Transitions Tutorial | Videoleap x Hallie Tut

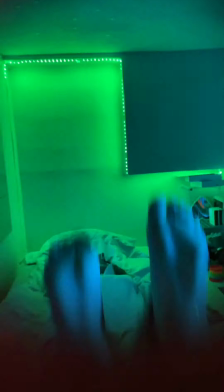How I created this endless eye transition using Videoleap. First, I had to shoot two shots in different locations.
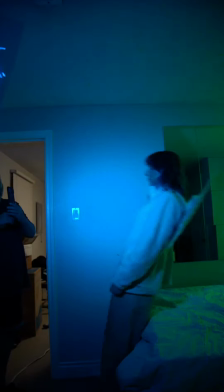For the first one, I was in my room and fell backwards onto my bed to get this shot.
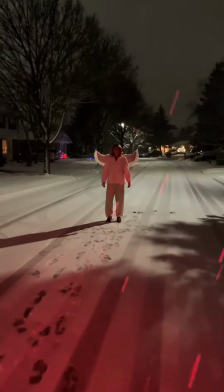The second one was shot in the street by having the camera start far away and then slowly walk towards me.
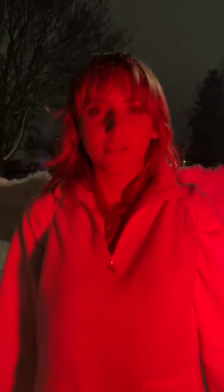This will be sped up later.
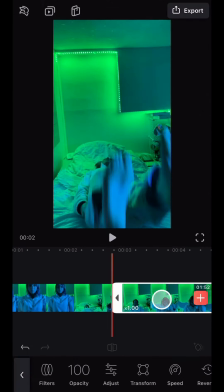After I had my two clips, I brought them into a new Videoleap project and split them at the points I wanted them to start at, discarding the unwanted sections.
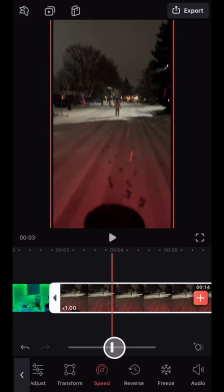I then selected the second clip and navigated to the speed tool and increased it to the max.
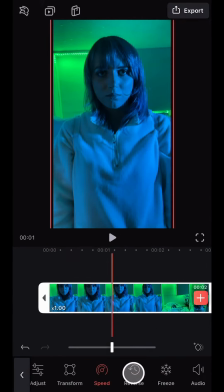For the clip where I fall backwards, I wanted to reverse it to create this quick upwards motion.
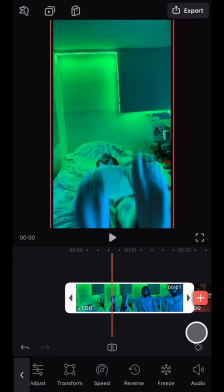Next, I created a subtle zoom animation by using the keyframe tool where I wanted the zoom to start, then moving to the end of the clip and zooming in.
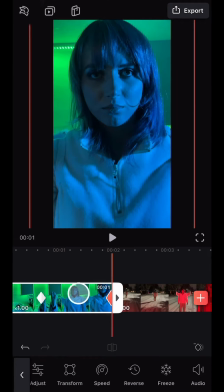Next, while having the timeline marker at the very end of the clip, I clicked the freeze tool which creates a still clip.
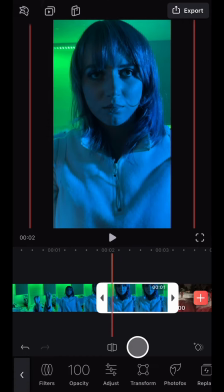I trimmed the still clip to a little under one second in length. Then I navigated to mixer which brought the clip up to a new layer.
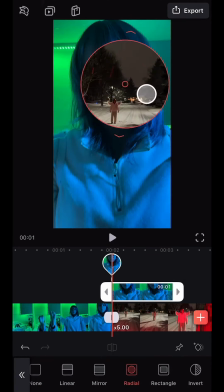Next I clicked the mask tool, selected circular mask, and inverted it. I then resized it and positioned it on the pupil of my eye.
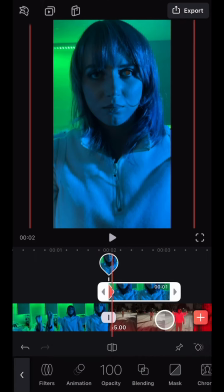Then from the beginning of the clip I added a keyframe. Then I moved to the end of the clip and zoomed all the way into the eye until only the bottom layer was visible.
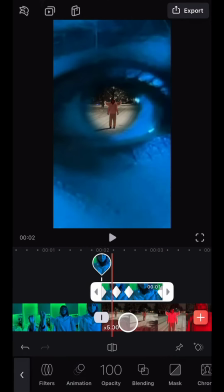The animation wasn't quite perfect, so I backtracked through the clip, adding several keyframe markers to keep the eye centered in the frame.
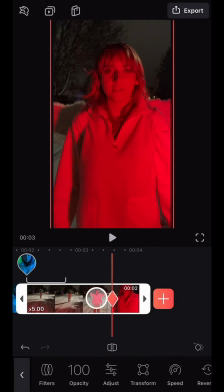Now for the second clip, I once again created a subtle zoom animation using keyframes.
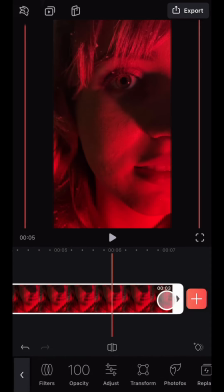And then again used the freeze tool to create a still clip which I brought up to the mixer layer.
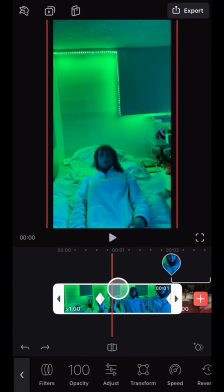Then to create a seamless loop, I went to the beginning of the sequence and split off the first few seconds of the clip and then dragged it under the last clip in the timeline.
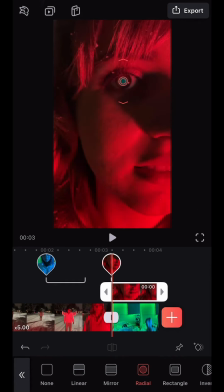I once again used a circular mask in the pupil of the eye and used keyframes to zoom all the way into the eye revealing the bottom layer.
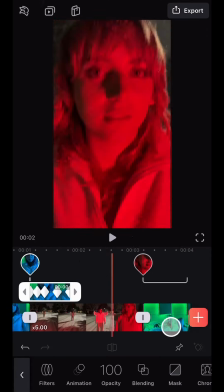Now when the sequence is played back in a loop it will look like this.